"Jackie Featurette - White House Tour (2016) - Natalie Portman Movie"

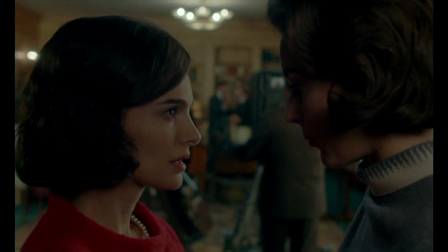[0:01] When will Jack join us? The president will join you in the Monroe Room at the end of the tour. You'll be great.
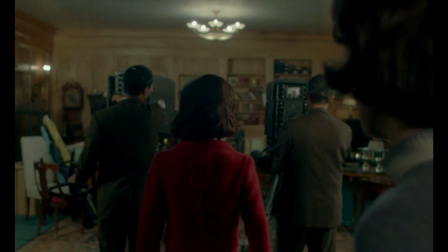[0:09] They want to hear from you.
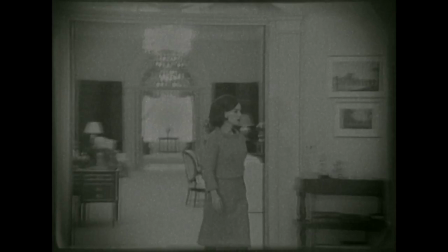[0:13] For the next hour, Mrs. John F. Kennedy invites you to visit the president's house and see some of the restorations she's made in its interior.
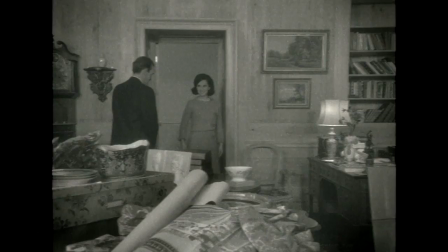[0:21]
The White House tour is probably the most watched television show of all time at that point.
I want to thank you for letting us visit her at home.
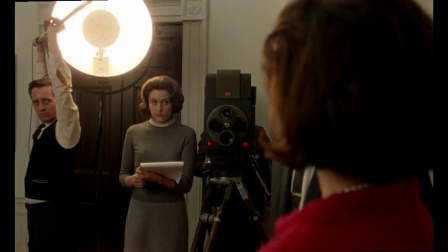[0:27] I don't think any television cameras have ever gone up there. That's right.
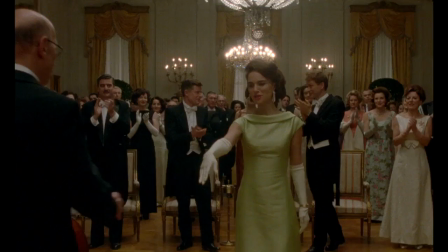[0:31]
Pablo was very enamored of it and thought it was a really interesting window into who she was before the assassination.
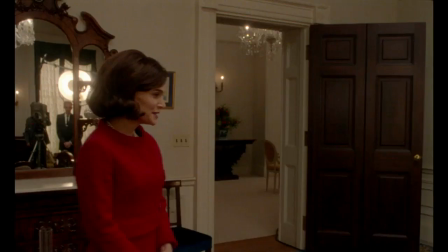[0:37] Are all the pieces from Lincoln's time? Yes, they are. The most famous one, of course, is the Lincoln bed.
She would explain what happened to Lincoln's wife after Lincoln was assassinated.
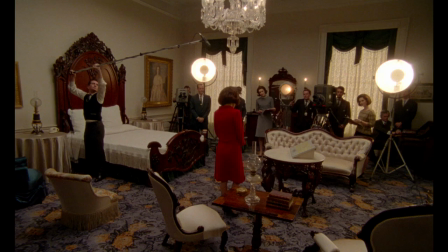[0:49] Lincoln's widow, Dada Stative, had to sell all her furniture.
And she will face the same fate two years after.
I sell some of it back now. Maybe I can put John and Caroline through school.
I was like, look, it's the same story. We have to use this.
Action.
Pablo did a phenomenal job in recreating the White House tour. They built the White House in Paris. I mean, it was really crazy. It's seamless when you watch the old footage versus the new footage.
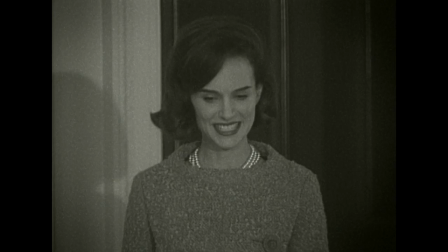[1:15]
Shot by shot, it's a replica. We don't need to change a single word.
This piano was designed by Franklin Roosevelt with the eagle support.
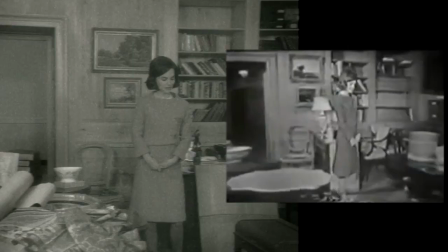[1:23]
The framing to the way that Jackie speaks, to the costumes, to every sort of element.
Here is what the White House did to President Lincoln, the strong man with the arched eyebrow.
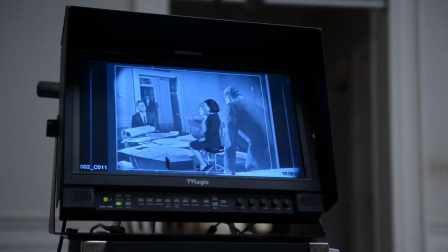[1:34]
The camera work, I think, was really incredible, the way that they were able to match the original.
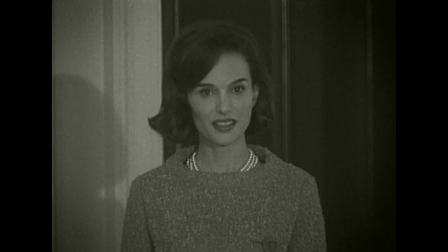[1:40] This is the East Room, because Americans have known it now for 60 years. That's right.
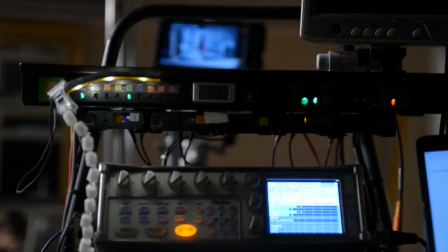[1:45]
Pablo used real footage, I mean, the actual interview. From distances, it's Jackie, and other times, it's Natalie.
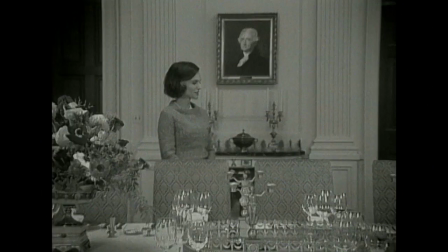[1:50]
You cannot really know which one is the original footage and which one is our footage. You have this grainy cinematography in black and white.
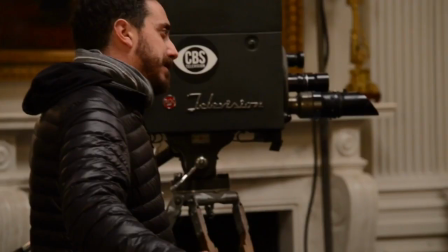[1:58]
The cameras they used back then, they have a technology with tubes, and we used that to capture this old video format.
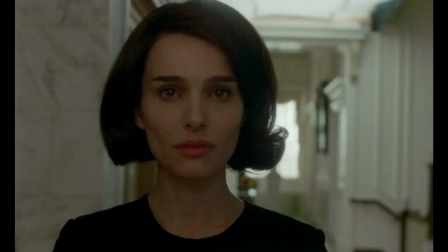[2:05]
This is exactly how it was made.
What happens when the next president's wife comes into the White House?
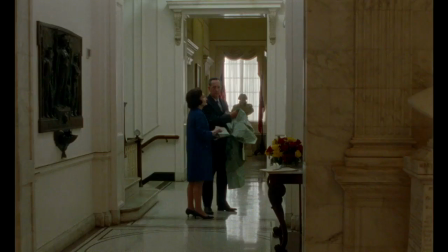[2:11] In the past, do you see they could sell it or throw it out?
I think it was a great element to have in the film.
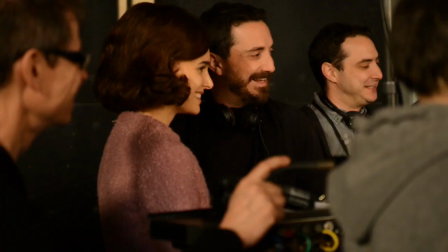[2:17] What do you think of the changes that she made?
It allows you to see Jackie before all this tragedy.
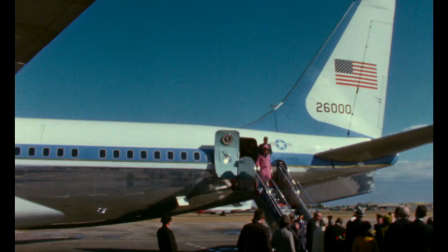[2:22] Well, I think the great effort that she's made has been to bring us much more intimately in contact with all the people who were legendary,
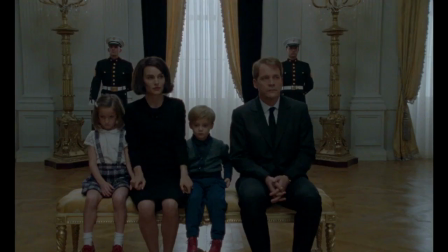[2:30] but who actually were alive and were in these rooms.